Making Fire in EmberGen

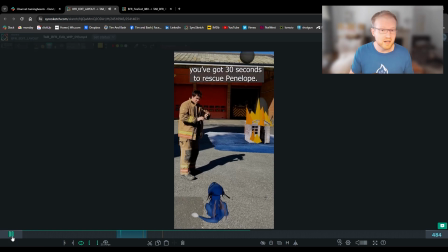(0:00)
I'm Andy and I want to share with you a little behind the scenes of how we create fire for Tim and Bash. This is a shot for the next episode featuring a Wendy house that gets set on fire for Bash to do some fire training. So this previs gives us a basic idea of what we're going to aim to make.
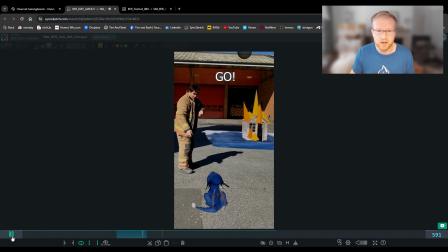(0:14)
You can see there's some basic geometry here to resemble the fire and the smoke, and that's our target as to what we want to create in our simulation.
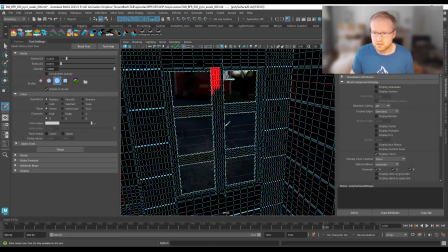(0:22)
So the first step is going to be to paint onto the shed all the areas that we want to set on fire.
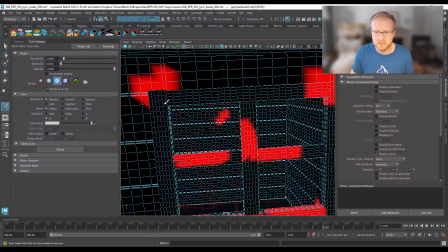(0:28)
This is then going to be our base to create fire for the simulation.
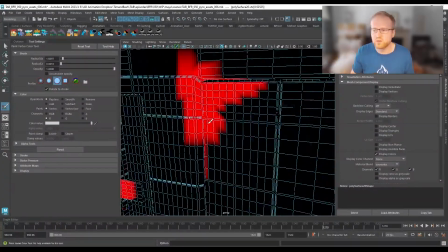(0:31)
And we'll take this into EmberGen, which is the software we use to create our fire for the simulation.
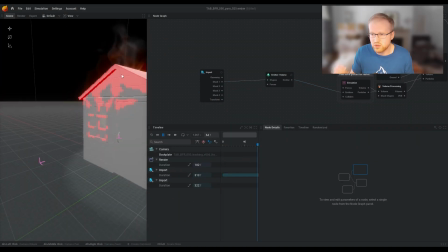(0:37)
The first thing I need to do here is to create an emitter, and this is going to inject fire into the scene.
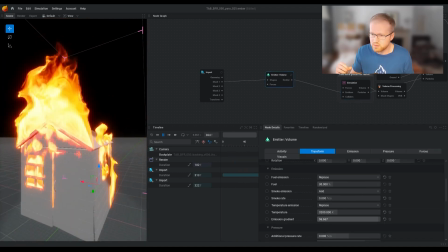(0:42)
Fire is simulated based on combustion, so
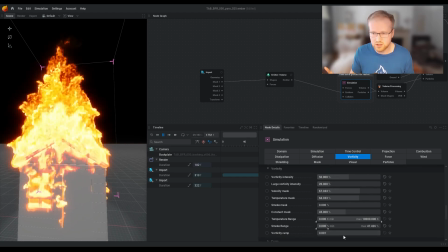(0:46)
fire is a combination of fuel, heat and oxygen, and that's what creates fire and then creates smoke.
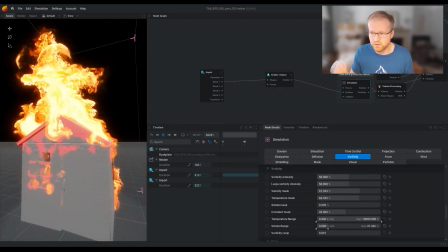(0:52)
So to start off with, I'm going to actually turn the smoke off, just so I can focus on how the fire works, how hot it will burn, and the size of the flames and overall energy of the movement.
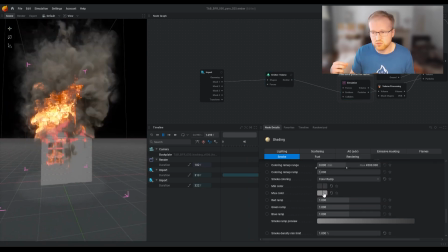(1:01)
Now I can start to bring the smoke back in. Smoke actually removes a lot of oxygen from the scene, so it tends to smother the fire.
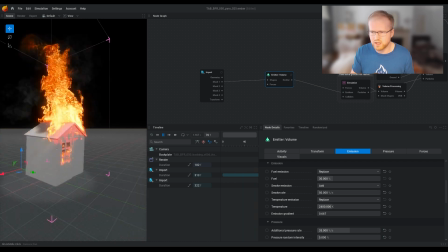(1:09)
So it's a bit of a balancing act, trying to work out how much smoke you want versus how big you want the fire to be.
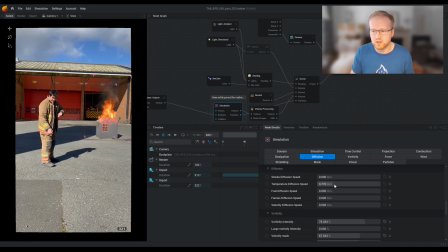(1:15)
And this will be my first pass on the fire and the smoke, where I'm just trying to get into the rough ballpark of what we're aiming for,
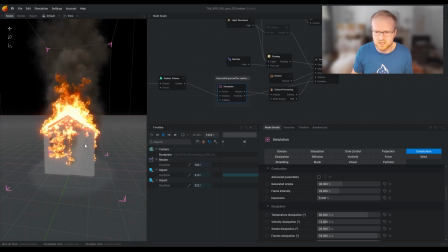(1:21)
and then I can start to go on to the next stages. And the next one is going to be adding a collider.
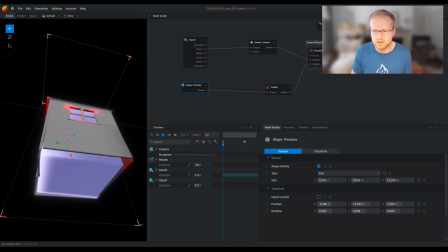(1:27)
It's going to prevent the fire from going inside the shed as it burns. So this is just some basic shapes that can fill the inside of the shed,
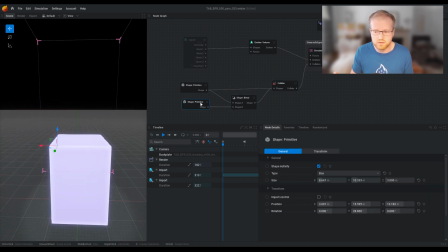(1:34)
but I'm making sure to leave a little bit of room so that the fire still has space to actually burn and grow.
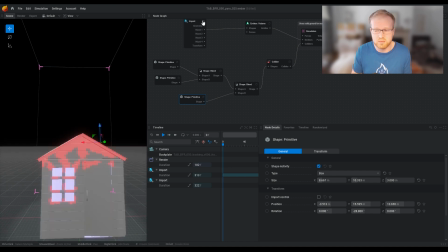(1:40)
If I make that collider overlap with the emitter, then no fire will be created.
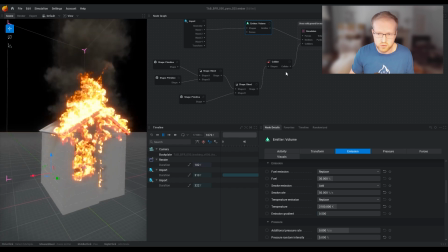(1:45)
So with that in place, I can then make a few more tweaks to the size and the shape of the flame,
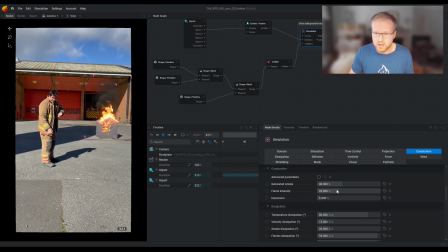(1:51)
looking at how the fire is separating, kind of creating forks in the fire, the overall shape and speed of it, just trying to match it up and make it kind of fit the right sort of size and scale and speed.
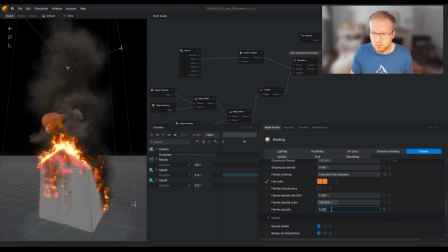(2:04)
And once I'm happy, I'll move on to the shading of the fire.
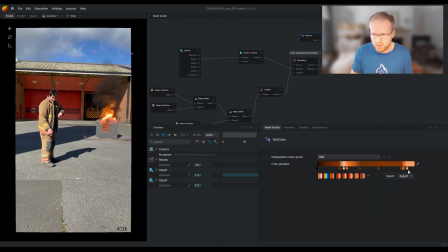(2:07)
The color of the fire is driven based on temperature, so this color ramp here is going to give the fire a certain color depending on how hot it is. And I have a few different presets saved from previous shots, which I like to use as a starting point for this.
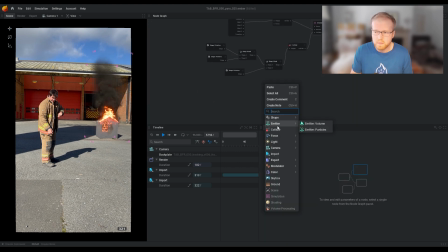(2:21)
And then with the larger flame sorted, I'm now moving on to creating some embers. So as the wood burns, little bits of debris will burn and fly off into the air.
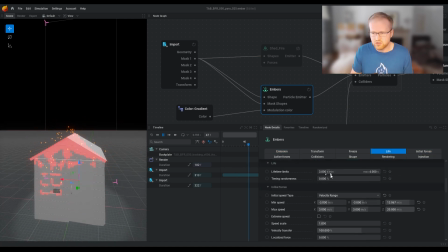(2:30)
And I'm going to try and create that effect using a particle simulation. I want to generate lots of little particles that will glow and fly up, but as they move through the air,
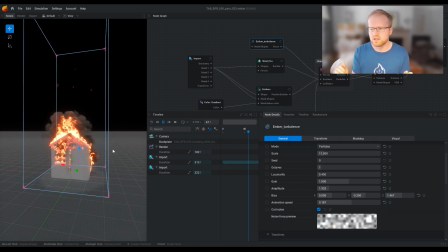(2:39)
they tend to move like erratically based on air resistance. So I'm trying to use a noise texture as a force just to give
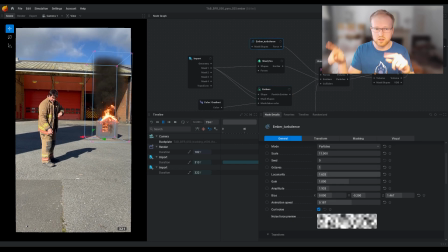(2:48)
the effect of that kind of air resistance and make them kind of move around kind of erratically.
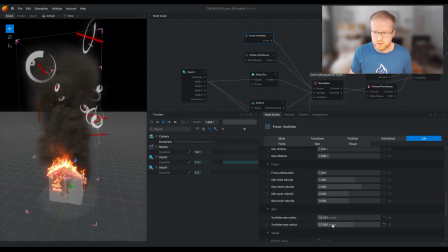(2:53)
And then next I'll add some vorticles, which are like small swirling force patterns,
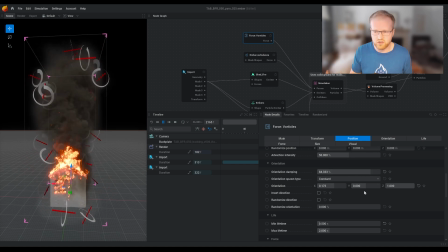(2:58)
and this is going to help add some variation to how the smoke is moving into the air.
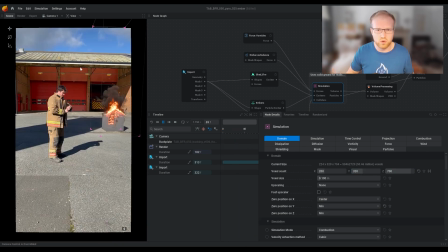(3:03)
I want to be able to kind of give it a feel of a natural outdoor air, which might have small little bits of airflow and wind. And I want the smoke to grow a bit more as well, so I'm increasing the simulation area just to get that smoke to rise up higher in the shot.
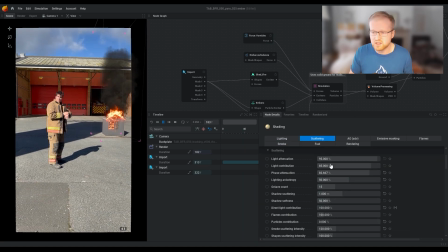(3:18)
And I'm going to just keep making some tweaks to the shape of the smoke, just to try and keep the sort of the billowing cloud shape rather than letting it turn into this fine mist due to all of the forces that I've added. And now I'll take a look at lighting the smoke, making sure that the light is matching the same direction as the shot.
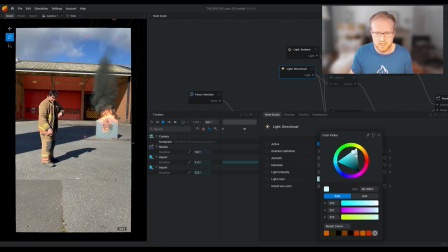(3:37)
There's a very clear lighting direction in the shot. When you see the shadow that Tim casts, you know where the light is coming from, so I just want to match that up. And then with a few more tweaks, this should be ready to export out and do a quick composite of,
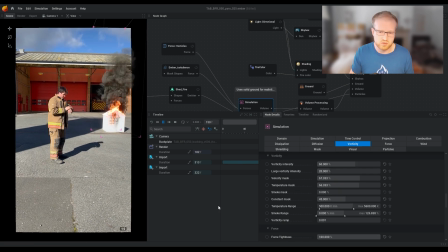(3:50)
just to see how it's looking in the shot, to make some notes ready for the next iteration for the simulation.